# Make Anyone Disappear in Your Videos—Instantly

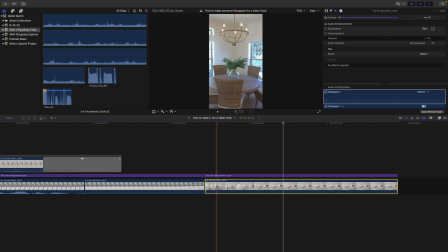(7:43)
But then you line up those two clips, so this clip, if I show here, there is a speed adjustment there to focus both of these sped up sped up and you match them and
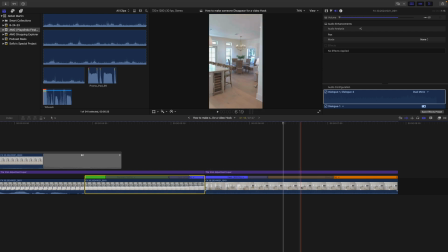(7:59)
it flows very seamlessly into the next clip boom so beautiful right and then it's just black so to make this float even more seamlessly i'm going to add some motion blur also if you go to ryan nagel's youtube channel he has a free motion blur adjustment layer that you can buy. Why not buy that, you know? Oh, it's free, so not necessarily buying it. But I'm just trying to help you guys out because free stuff is free stuff, man.
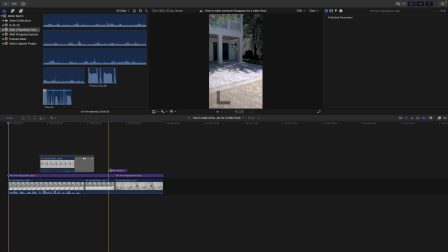(8:45)
All right, and then, after you have the motion blur, you're pretty much done for the most part. You could stop here, but why stop here when you can make this even better so what we're going to do
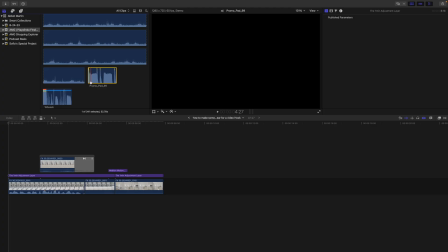(8:58)
is we're going to grab some sound effects so i have this sound effect that lagging a little bit okay i have this sound effect where it's like slaps you in the face it's like
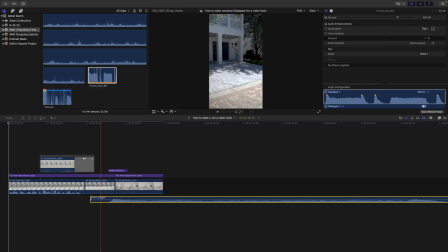(9:12)
i'll play it for you real quick see
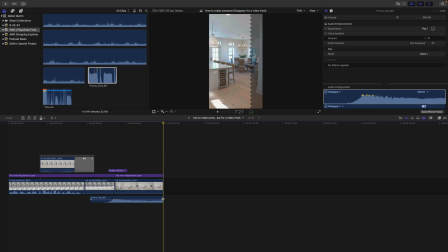(9:22)
there we go i'll trim that up and we'll just fade it out just
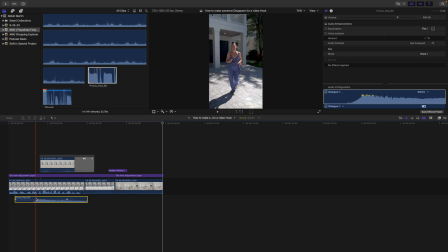(9:29)
like that so that's that slap in the face is gonna be her disappearing that's gonna be right here probably turn it down a little bit yeah see how that just makes it makes it way more impactful what else did I add I think I added a whoosh too if you want if you want all of my whoosh transitions I think I got I downloaded them off of youtube somewhere but um if you want a list of all my sound effects packs then i'll link it down below and you can get it full free everything's gonna be full free because i'm just trying to give back to the community okay and after some like a couple sound effects motion blur color adjustments um that's pretty much how to do the effect i mean ryan nagle gives you all the tools you need but this is how i create this disappear effect and i use it for i i love the opportunity whenever people give me the opportunity to make this effect i'll do it because it's just it's not fun when you're done with all that you're left
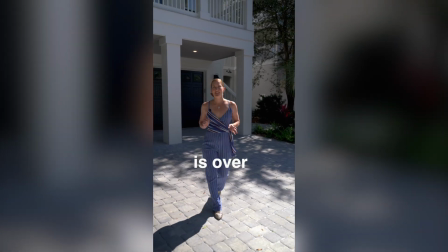(10:53) with this The wait is over. The Playa Linda project is now complete.
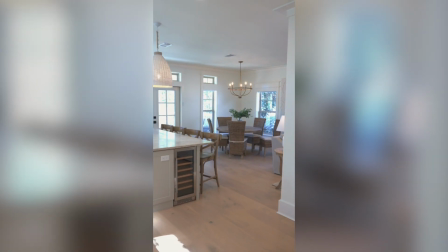And that is how you complete this whole effect. If you like this tutorial and you want to see more tutorials like this, then I made a tutorial where I show you how to do the reverb echo effect with your audio, how to end a song anywhere and make it sound good. I did a video right here. Check that video out if you want to master your music audio. I'll see you in the next video. Oh, like and subscribe. Thanks.